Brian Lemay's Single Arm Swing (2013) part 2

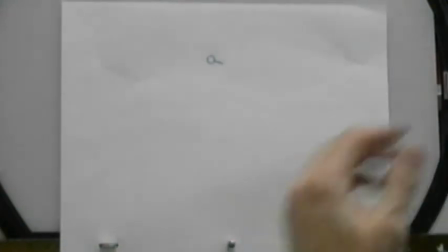Those are all deviations out of your path of action. So stick with what you've chosen to do.
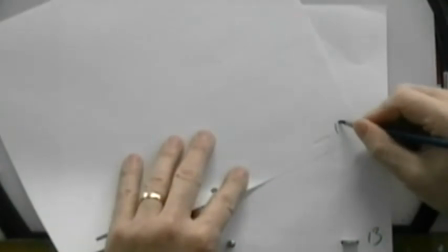This is number 12.
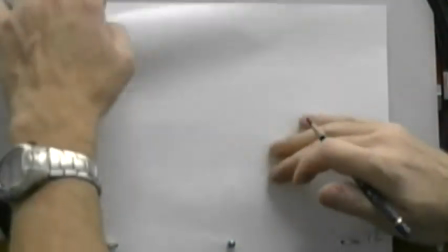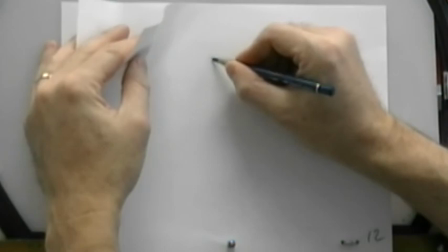Once again, this is going to be very tight in here because it's slowing into the action.
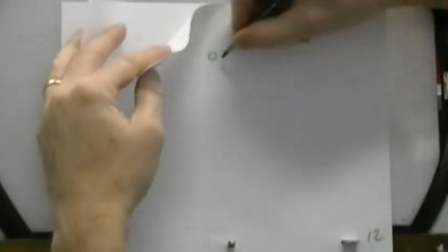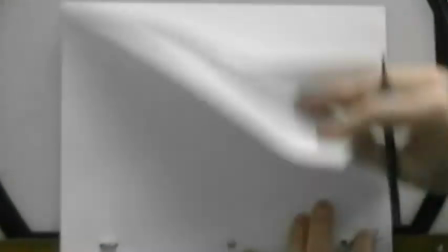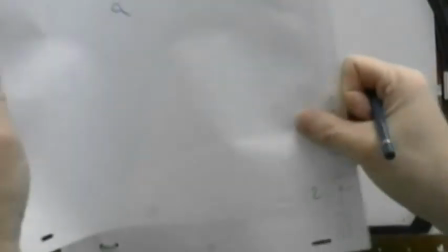So one more in between and then we're done with the clavicle. We can move on to the upper part of the arm.
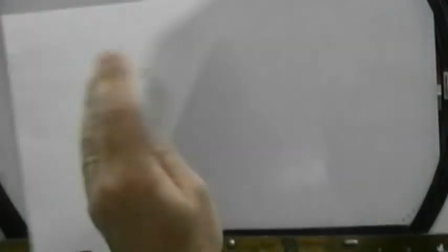So 15 into 1.
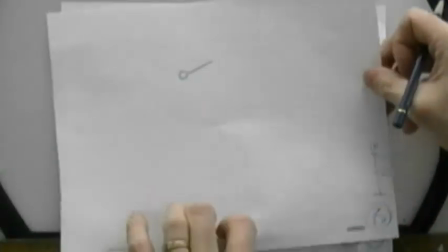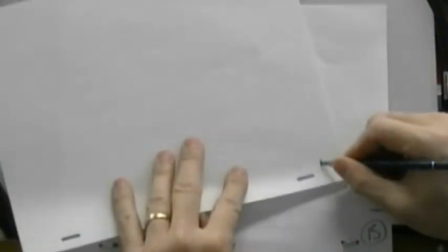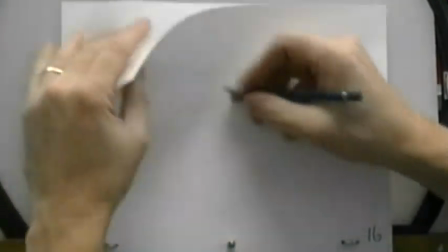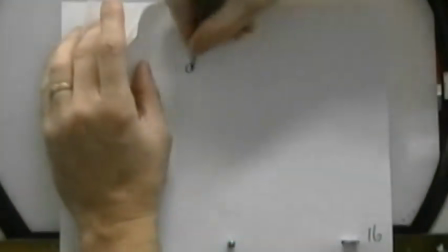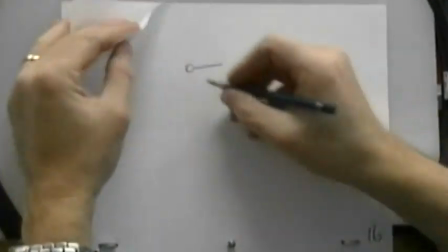And I'm keeping these lines rigid. I'm not putting any bend in them.
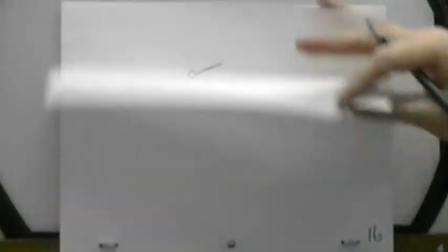I mean, if you wanted to, you could, but it would look slightly weird if you started bending your clavicles and bones and stuff.
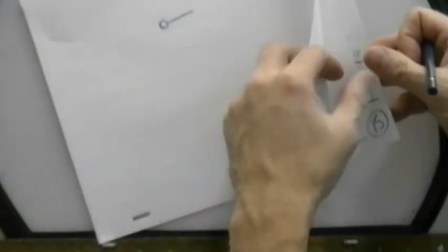So try and keep them as rigid as possible. We're going to get the action, the overlapping action, taking place from the joints, one joint into the next one.
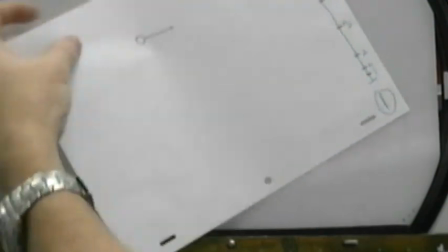So now let's take a look at these drawings all in order. Let's see how the action works here.
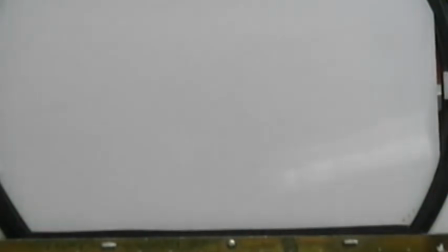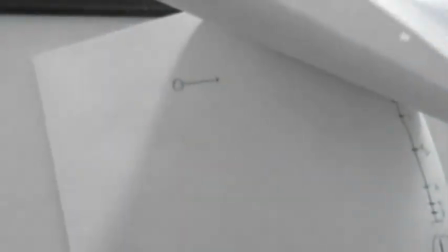See how it's forming a really nice figure 8 there. So that's kind of neat.
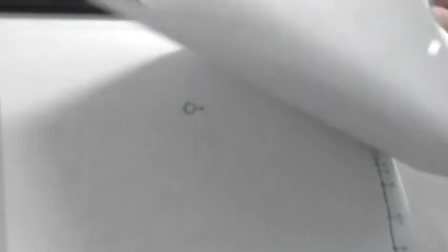Alright, so from this now, we get to start to plan out what our arm is going to be doing.